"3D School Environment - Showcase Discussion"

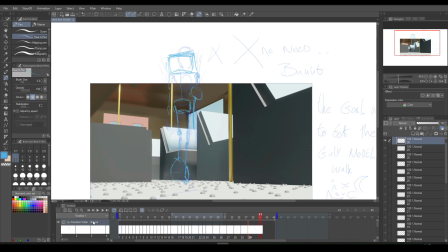It was the 3D environment. What I tend to find is if you do not create things to scale, it can make things quite tricky. And in this scene, with this scene I'm working on this set,
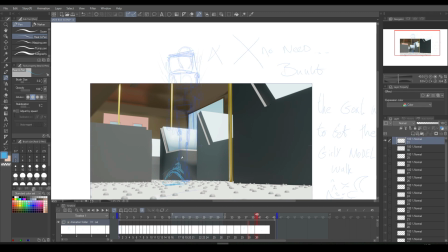what I found out is I didn't create things to scale. So I made a little error, which I had to do quite a workaround. It was quite hard, but I achieved it in the end. It's not finished. It's something that I'm still gonna have to cover up.
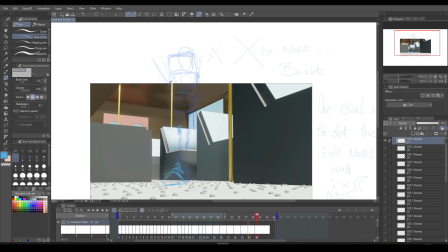But once I do, I'll be able to move forward even faster. But at the pace I'm working at, I'm doing pretty fine, I will say.
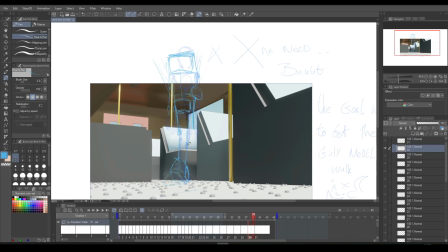I know there's probably a lot of experienced 3D artists out there that are probably looking and probably saying, "Oh, I could have done this a bit better," or "This is very poly styled," which is actually kind of the point.
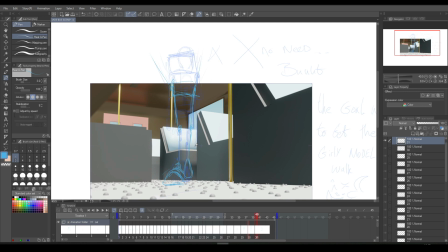The point was creating something that would still look very convincing in a cartoon world. I don't want you stepping into my world and feeling like, oh, it's part 3D and part 2D.
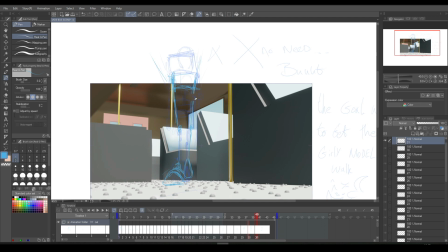The goal, and my goal has always been to use 3D elements at times within my work, but to make the 3D elements seem very cartoony, to where it could seem almost 100% convincing that it was drawn with someone's hand.
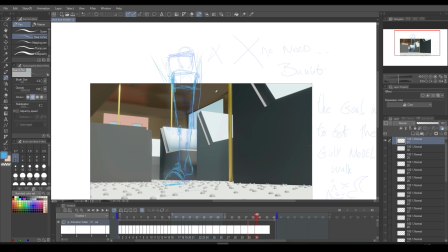Obviously, we know that it hasn't been drawn with a hand, and I can confess that working via perspective is not one of my strong points. It's not something that I can't do.
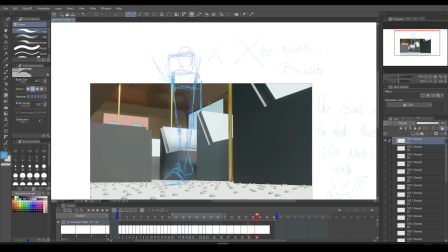It's something that I can do, but it will take me quite a bit of time, to get perspectives, art, completed.
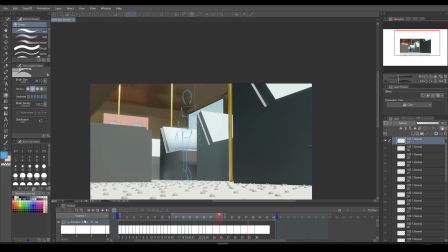Like if I'm drawing a character from perspective, and I'm drawing a character walking, or I'm drawing a character spinning around or dancing or whatever, I can do that.
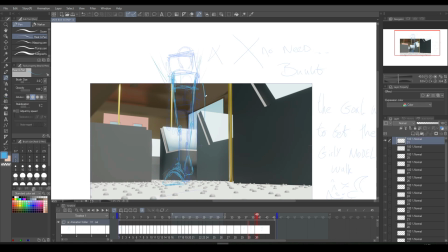But if I'm drawing a scene like houses, or like a road, or like anything like that, anything that's lifeless, I will have trouble drawing it in perspective.
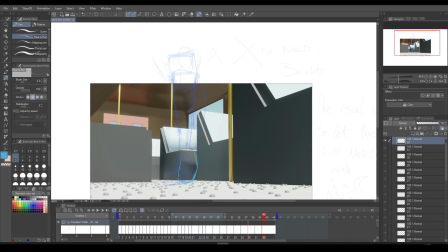I don't know why, but when I look at it on paper and I look at it in real life, the readings seem different, and it's one of those things that once I actually, come to the understanding,
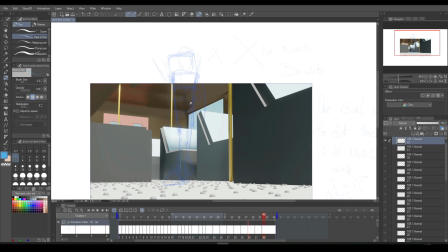a grasping of it, I'm able to grasp it, and I can say, okay, I think I understand the language of perspective in, the art world, and as to trying to bring that perspective, taking it from real world and putting it on a flat
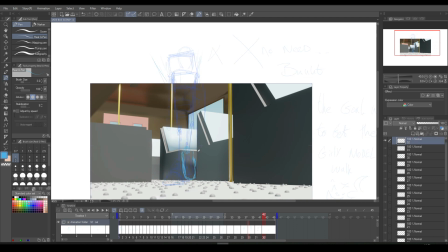plane, and trying to make sense of that. That's the point where once I'm able to understand that, I believe I'll be able to move a bit quicker on perspectives. But when it comes to perspective, you'll find a huge dip in my workflow.
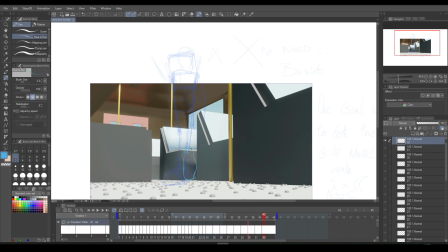I'll slow down quite a lot. Precision will not be all that great, but it will be believable. And that takes me on to my next point. I believe that's what art is. Everyone has their own belief in art.
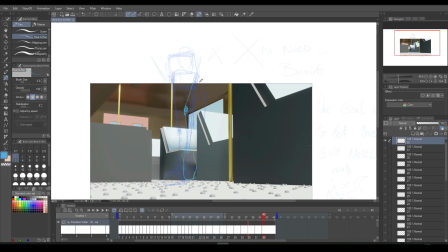I believe that art, especially on a plain piece of paper, is all about deception. Which is funny because one of my main characters in my work is called Deception, based on this basis.